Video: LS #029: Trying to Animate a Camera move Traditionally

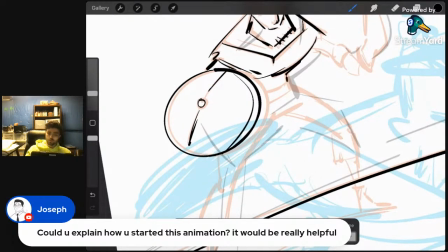I'm trying to ease out of this pose. So everything I'm drawing is kind of close to the red onion skin.
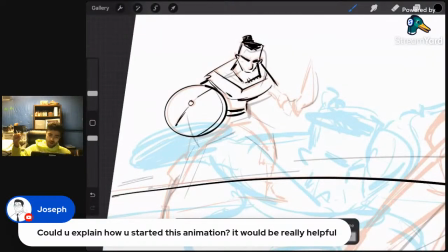I'm just thinking about, I want the arm to be moving back, but his body's going to be moving down.
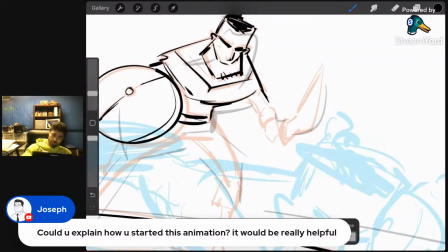Right? And after this, after I block this in,
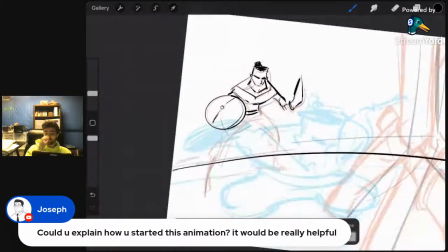when we go to add more in-betweens, we can kind of offset these movements.
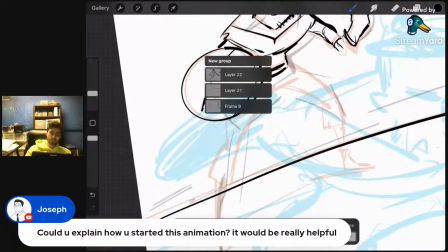So we can have pieces of this move first while others are stationary, and that really gives, it loosens up the animation a lot.
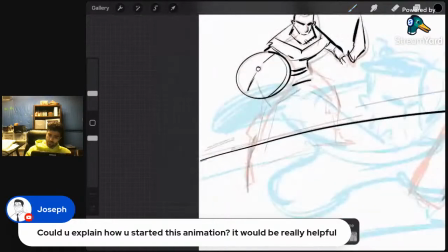Okay, so his legs, they don't really need to be moving.
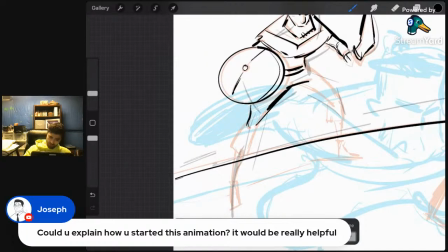I'll in a similar spot like this.
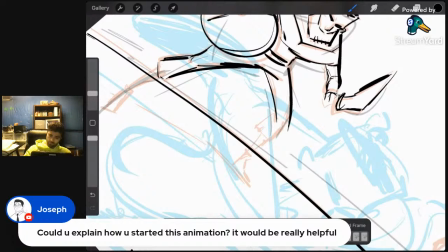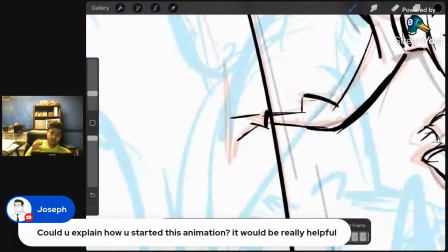And one thing I've been trying to practice as well is getting that like snappy anime kind of timing.
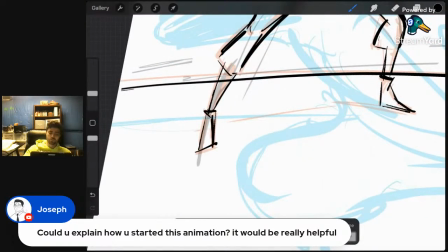If you watch the Line animation, like their studio, all the work they do, I just love how
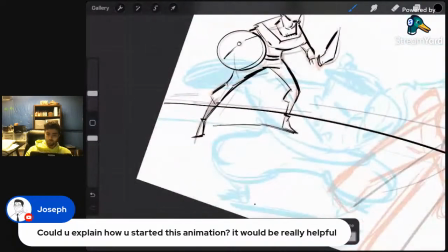their motions are so snappy, and the movements are really, really nice to watch.
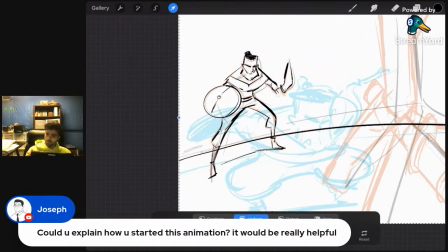So here, I got to move him. I'm going to make him just a little bit bigger. and move him down a little bit, right? Because we got to simulate that camera move.
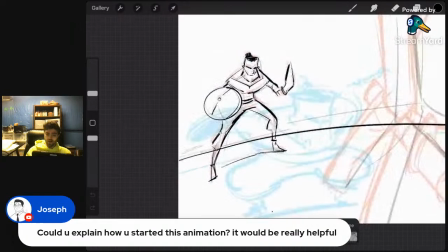See, it kind of, if I turn off this onion skin,
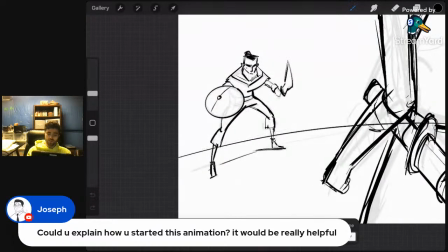there's kind of an illusion that he's coming forward, and that's because we're animating the horizon line and the character at the same time.
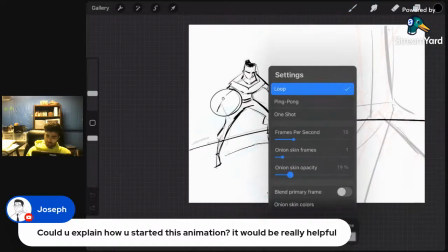So now let's go here. Let's turn this back on. You know who's really good at this?
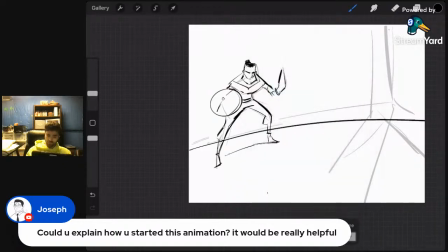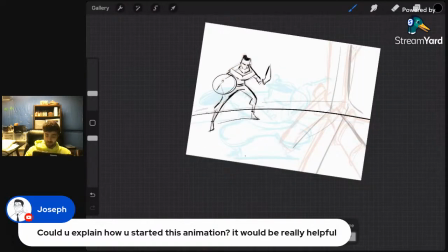Like these kinds of camera moves is Howard Wimshurst.
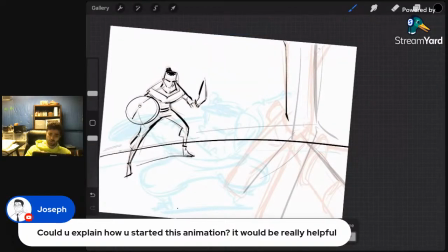He's another animator on YouTube. I just actually made a video about some parts of his channel,
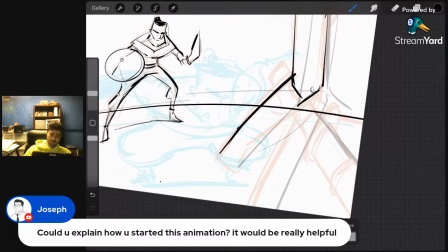but he is really, really good at animating these amazing camera angles, and he does it all traditionally.
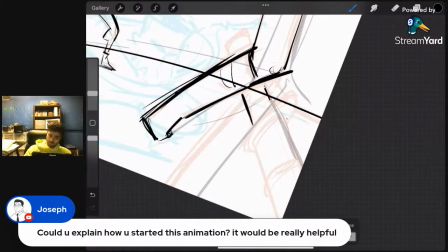And like the way he animates, his drawings aren't very cleaned up, right?
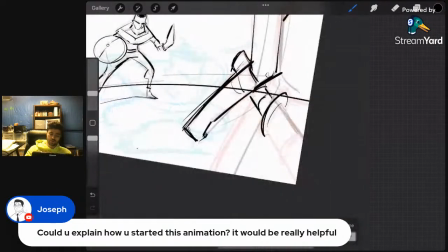There's lots of like loose lines. They're very expressive, but it looks good.
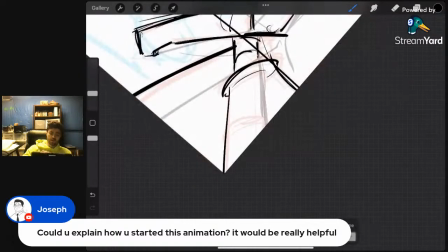It looks really, really good. His animation also has like a lot of energy in it as well. So if you don't, you probably know who he is. He's a pretty big YouTuber.
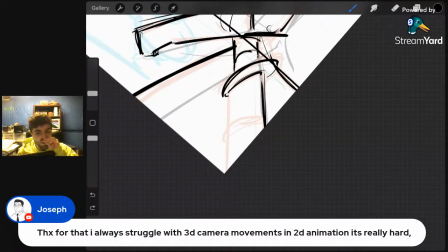You guys can check him out. I always struggle with 3D camera moves and 2D animation. Is really, yeah, honestly, same.
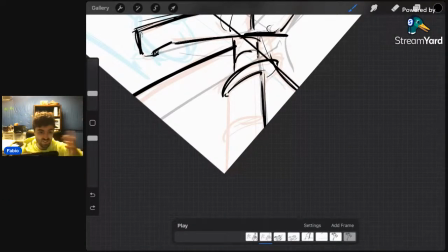It's probably one of the hardest things you're ever gonna have to do in 2D. It makes it a little easier in Toon Boom when you actually have like a camera you can move around.
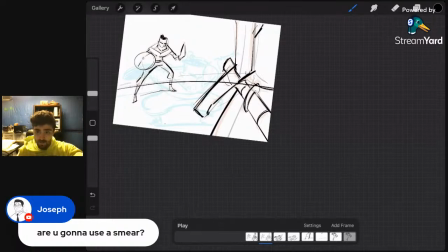That makes it so much easier. Are you gonna use a smear? Yes, probably.
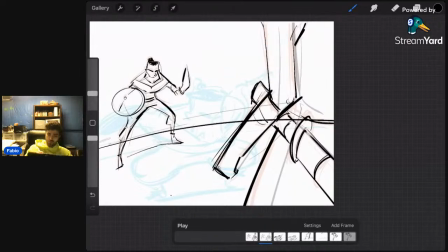When I think about using a smear though, I usually just add it in kind of towards the end.
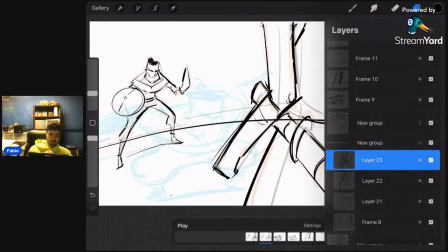Okay, so now we want this person in the foreground to be coming towards us,
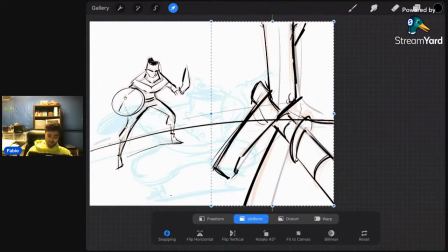but we're still going to ease it out a little bit. So I'm going to make her a little bigger, and we're going to move her a little bit back like this, because we want the camera to
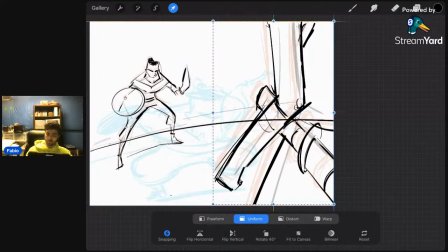push past her and zoom in on our character, on the guy with the sword.
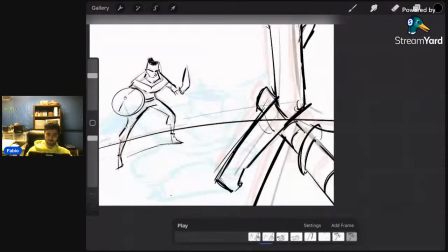Right? See that?